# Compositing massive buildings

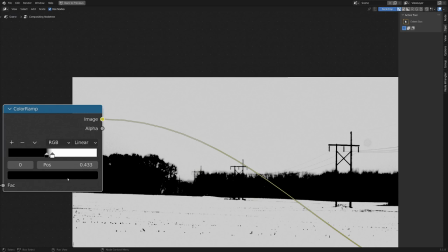(8:23)
It's a little bit fiddly. There we go, something like that's halfway decent. Probably want to ease up on the black values a little bit here.
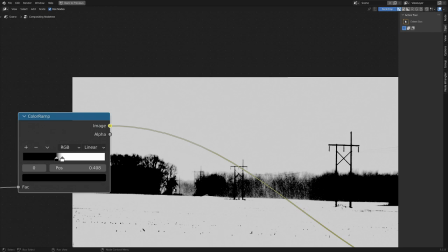(8:30)
Okay, so just adjusting that a little bit gets us this result.
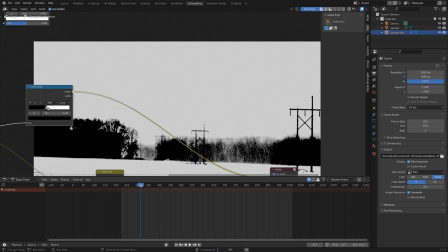(8:34)
And as our character walks into frame, a little bit down the line in the animation,
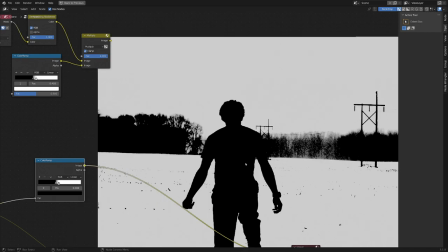(8:40)
you can see since there was so much snow in the background, we get a perfect mask of the character in the foreground,
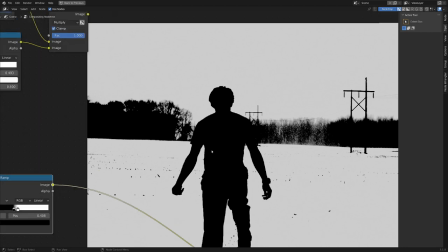(8:48)
which is absolutely beautiful. This would take so much work to mask out by hand.
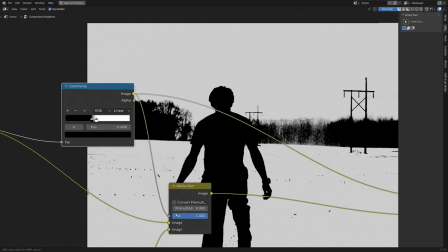(8:52)
Okay, so if we take this and drop the image output into the factor input of our alpha over here,
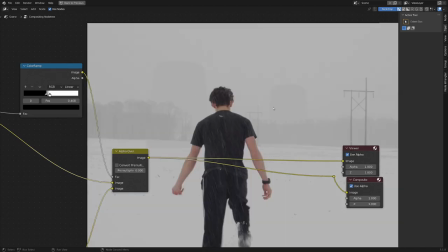(8:58)
and take a look, you can see our giant buildings are behind everything, which is fantastic.
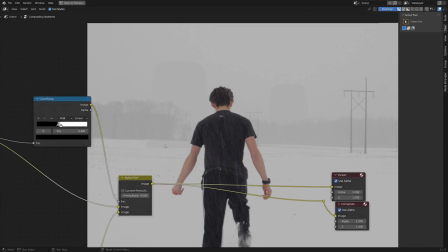(9:04)
But you can also see the bottom of them are kind of poking through the bottom of the tree line into the field, and we shouldn't be able to see that.
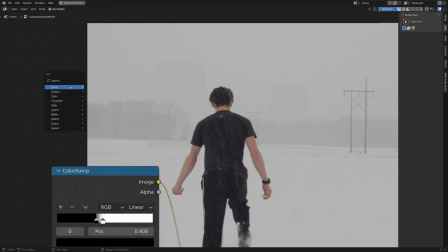(9:11)
So let's just drop in that quick mask that we created. So I'm going to go Shift A, Input, and Mask.
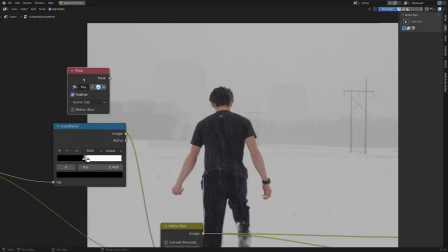(9:17)
Let's just select our mask that we created, and I'm going to mix this with the output of the color ramp. So let's just drag that out and type in Mix. There we go.
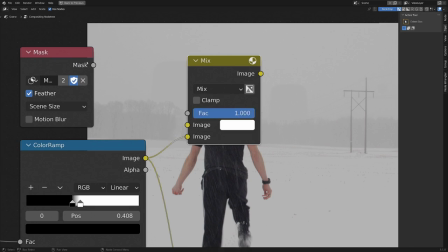(9:29)
And instead of having that go into the factor, let's just drop it into the bottom image and take the mask and drop that into the top image.
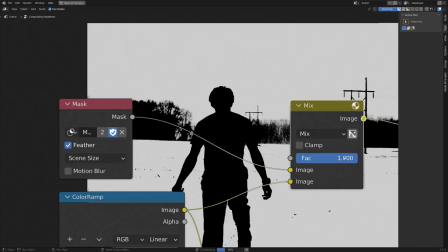(9:37)
And if we take a look at what we're doing here, it's just mixing back and forth in between these two images.
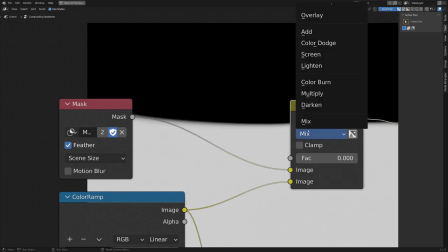(9:43)
So let's change that a little bit. Let's switch it from mix to be multiply. And now when we turn up the factor, we get this crazy result, which we don't really want.
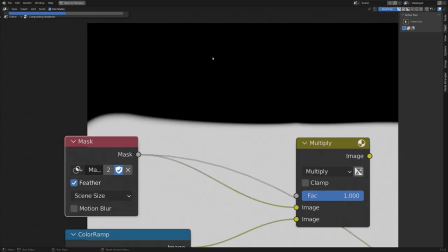(9:53)
Let's make it so the black part of our mask is actually at the bottom and the white part is at the top by adding in an invert.
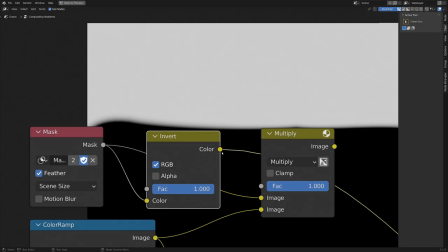(10:00)
So Shift A, color and invert. Here we go. Now dropping that into the multiply node, if we take a look at that,
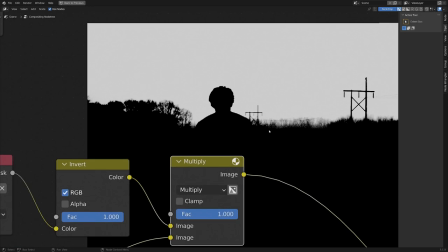(10:06)
we get a very nice clean mask of the trees and the bottom, and this is looking pretty good.
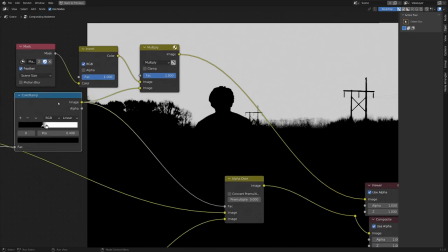(10:12)
So if we drag this out, and instead of taking the output from the color ramp into the alpha over, let's take the output of the multiply into the factor, and viewing this,
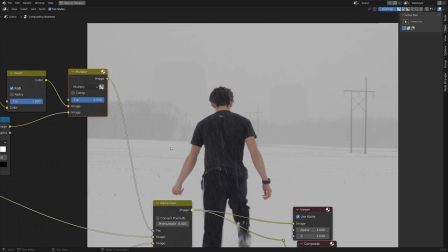(10:23)
hey, that's looking better. We don't see the bottoms of the buildings anymore, and they're pretty nicely in the background.
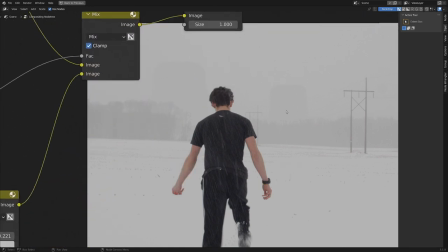(10:29)
Cool. So now our buildings are sitting nicely in our shot, and we have a lot of control over which one is at which value.
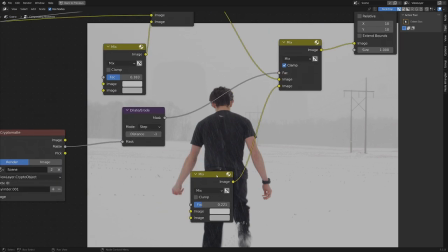(10:37)
So if we wanted to make it seem like the smaller one was closer, we could change this value to be darker, which is pretty cool.
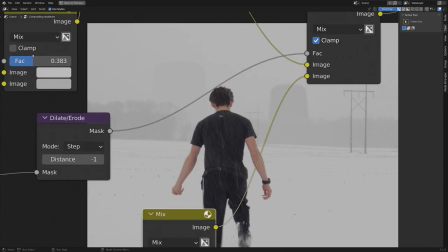(10:45)
And then the bigger one is farther away because it's a little bit brighter. And we can fine-tune these the way we want to, but I find that
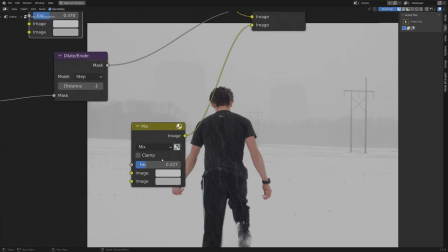(10:54)
if the closer one is a bit darker than the farther one, that makes a lot more sense in the scene.
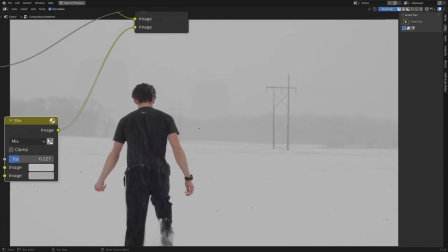(10:59)
Cool, so that's our finished shot.
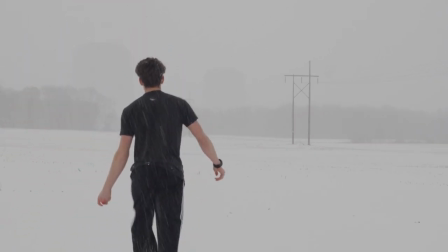(11:01)
Once again, if you're interested in learning the 5 techniques that will immediately help to make your visual effects seamless, there's a link in the description, so check that out.
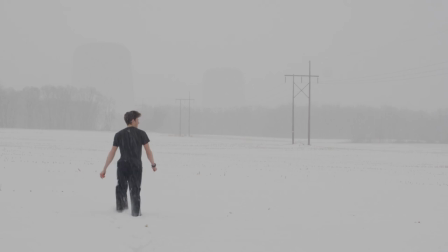(11:09)
Besides that, if you're curious about how to bring a CG character to life, there's this video here. And if you're feeling more like learning about digital set extensions, then check out this video here.